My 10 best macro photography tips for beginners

I have got so much positive feedback and so much love on my macro b-roll video and also some questions about macro video in general so I will break down my b-roll into 10 tips about macro video hey you're welcome one of the challenges when shooting macro is that you have a very narrow field of view and you also have a extremely short depth of field so many of these tips will be about nailing the focus and keeping the camera steady and prevent the shakiness and blur. My first tip is to use manual focus because many cameras will struggle with autofocus and it will start
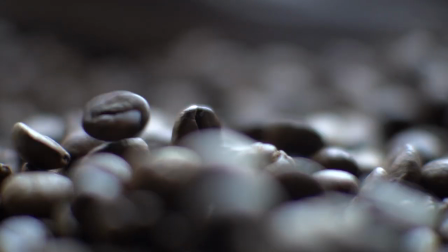hunting and it can't really find the focus point or navigate in this short depth of field.
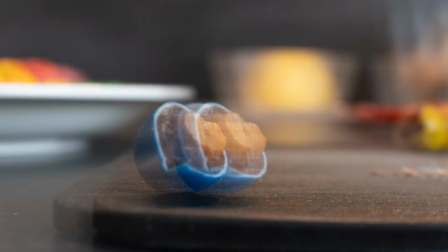When shooting small subjects a camera movement of just a millimeter
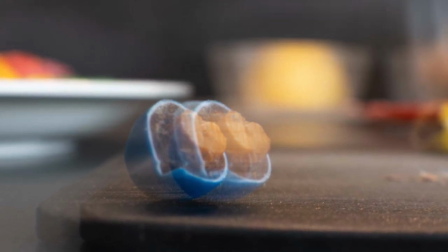can almost get the subject out of frame and even if you have a camera movement that is only a fraction of a millimeter that can cause shakiness and blur on your footage so use a tripod as often as you can
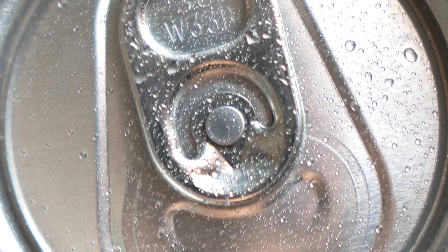when you shoot so extreme close-ups you might lose details so it only looks like a
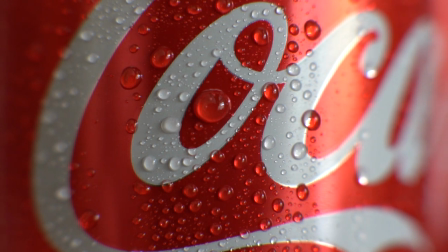solid color surface spraying small droplets on your subject will create details
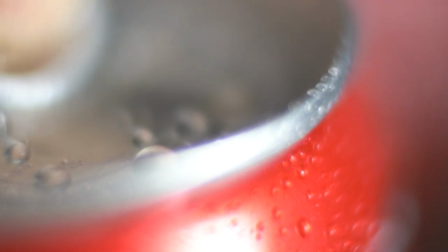and on a soft drink or a fruit it will also look fresh
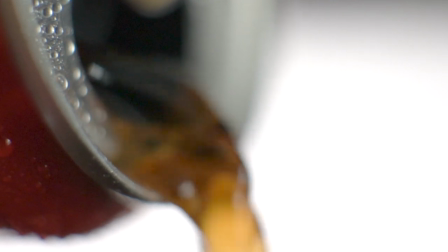but when you spray water it will easily fall off or drip off and it will also create very small droplets so i use a mixture of water and glycerin to get bigger droplets that are more durable and will stay on your subject for a longer time If you want to try macro photography but not spend a fortune on a macro
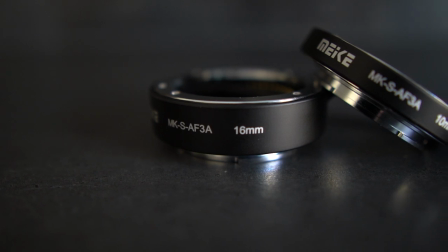lens you can use macro extension tubes that are significantly cheaper.
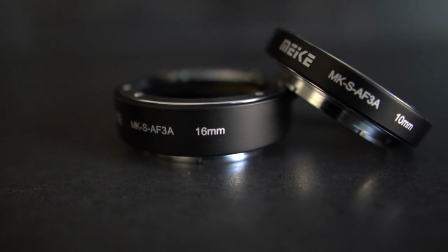You can achieve amazing results using substantially cheaper macro extension tubes.
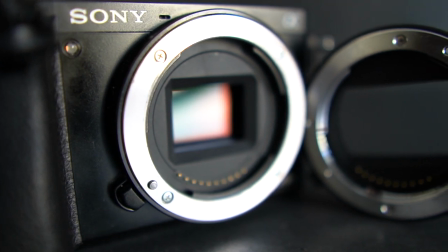The extension tubes are shifting the minimum focusing distance towards the camera so you can focus real close up to your subject.
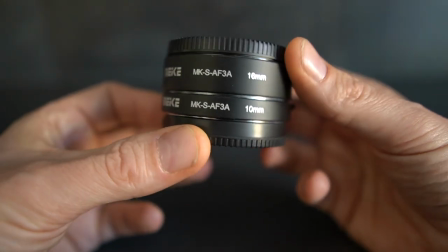I use extension tubes from Mikey for my Sony e-mount lenses.
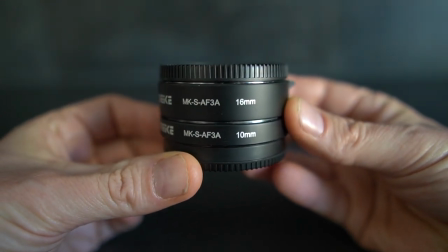That is a set of two tubes 10 millimeter and 16 millimeter.
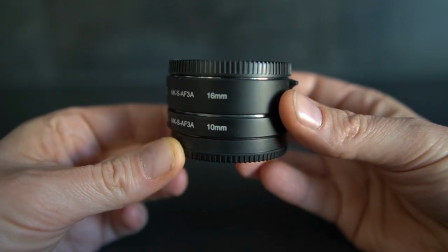You can also stack the tubes to get a total of 26 millimeter tube extension.
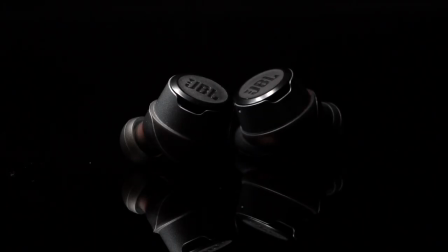You can keep both the camera and your subject still to avoid shakiness in your footage.
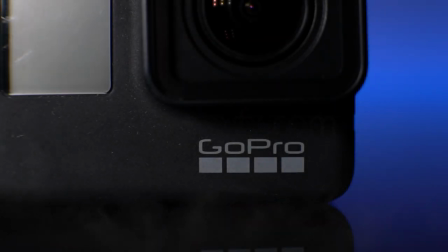Then you can move your light source instead to create motion in your video.